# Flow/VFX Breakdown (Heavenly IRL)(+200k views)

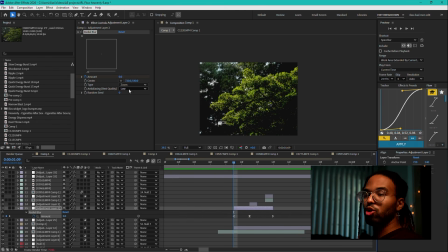(16:38)
And that's because the radial blur is set to zoom. The blur is built like almost like a zoom effect, which is called zoom, where your blurs are coming 3D through the screen towards you.
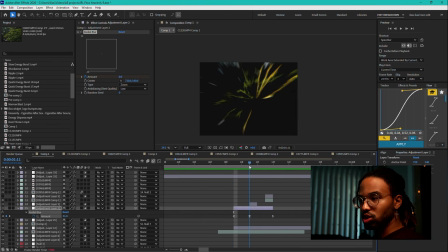(16:56)
So I have that kind of overlaid over this transition just to help with the kind of zoom in for the motion. Then right at the impact frame, I have just 14 vector blur just knocked right on it. And in here I have Tracery, which I'll get into that. That's nothing crazy in this sense.
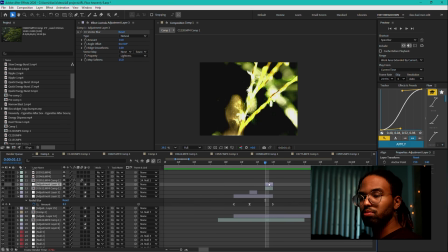(17:12)
I'll explain what that is in a second. And then I have this clip here, just because I love one frames. It's a duplication of the footage with color dodge, and it has a Gaussian blur, an edge detect,
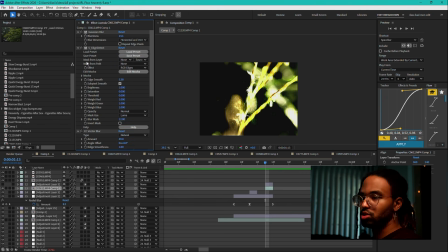(17:27)
a vector blur, and a deep glow, which just a couple of random plugins, or dare I say random, but Gaussian blur is doing a blur. Edge detect is a plugin that kind of grabs the outline of things. I did talk about that in the Ready Player One edit too, but you can look into that plugin. It has a lot of uses.
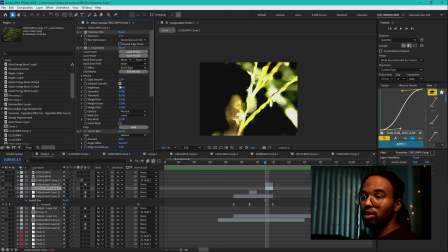(17:44)
In this case, I didn't touch any settings. I just popped it on there. Vector blur, I've already gone through that one.
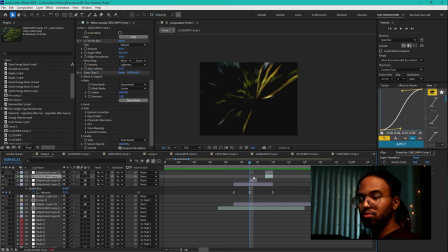(17:51)
And then deep glow, just to give it a little flash. So I really want that impact to come there. Now, with the stem, I did rotoscope out the stem. And then, of course, it still has a flow motion being applied to it. But before this was affected, let me actually grab all of these.
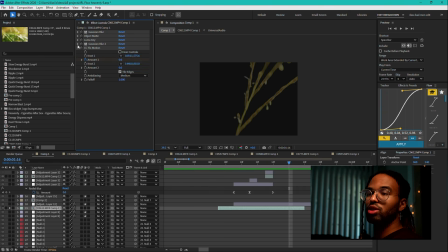(18:11)
Let me show what this looks like before the effects. Before these effects are added to it, this was quite literally just the footage of the flower rotoscoped. I have a Luma key to
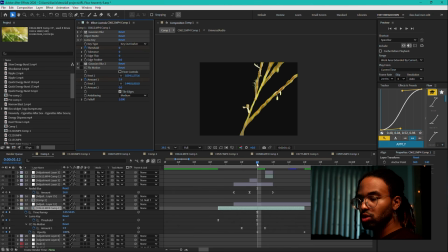(18:27)
keyframe the threshold to go from 255 to 0. Luma key, basically it reveals or keys out or keys in parts of your footage based on the luminance, so dark or light.
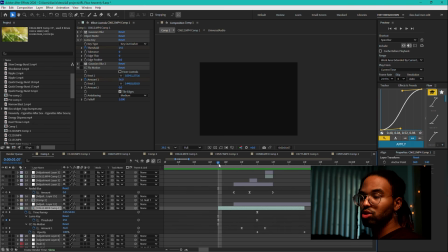(18:44)
So I have it set to key out darker, and so it's set to, when you turn up the, I'm pointing like you guys can see, when you turn up the 250, the threshold, it tells it how much of the footage to key out,
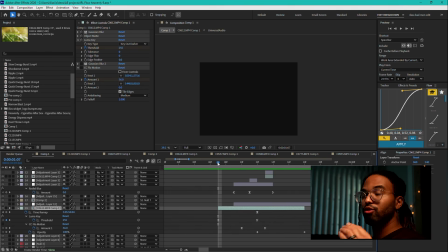(19:00)
which just basically means remove, based on what's darker first. So if I go to 0, just to show you, nothing is keyed out. Mind you, this is already rotoscoped, or object matted is what they call it now. And then after rotoscoping, I keyed out starting from the darkest parts to the light
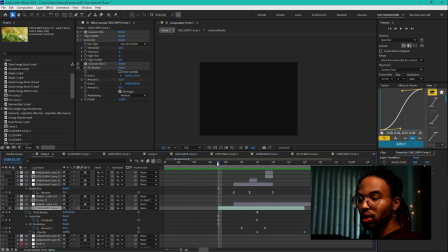(19:20)
and set that as a starting value keyframe, and then have it go from that 255 down to 0 right here. Have that set to, once again, sharp graph. And that's kind of how that reveals itself.
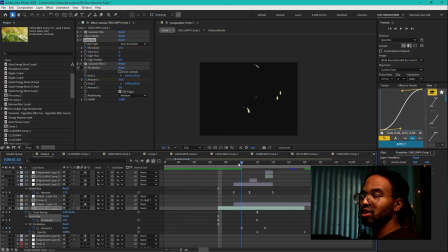(19:33)
And then while that's happening, I have a Gaussian blur, just because I didn't want it to seem too sharp when it revealed itself. So that blur kind of just blurs the shape itself. It's gonna eventually have an opacity to disappear and reveal the actual
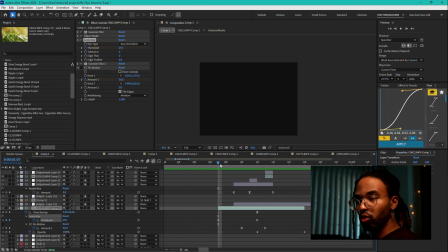(19:50)
clip with the full in focus fern. I just wanted the Gaussian blur for the transition. And then flow motion. So this is the inverse. I set a knot to the middle, and then I keyframe it zoomed in first and have it coming out from zoomed in. and that's what helps with that movement.
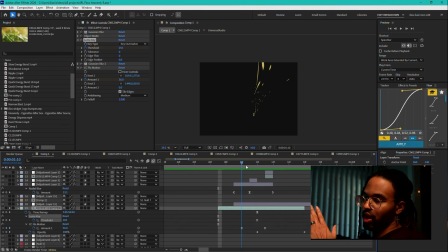(20:09)
And then, of course, because the flower is already moving from the right to the left, it kind of give it that snatch down impact. Especially with the regular motion to slow motion, it really helped it sell the impact as it slowed out there.
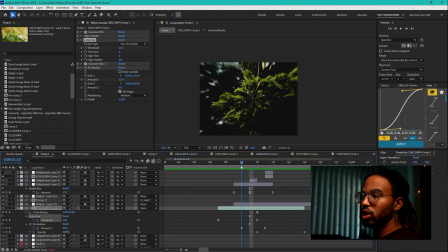(20:26)
So there you go. So it's, when you see it all together, it sells the effect very well. But of course, when you break it down, then it's like, oh, that looks like exactly what that is.
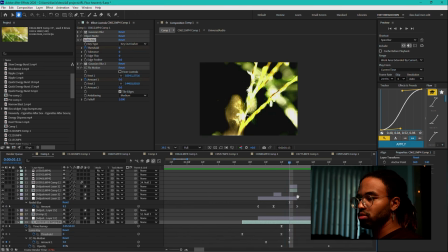(20:39)
So, and then also, once again, the one frame here with a little flash that helps sell the effect. And then the VFX is just always a nice touch.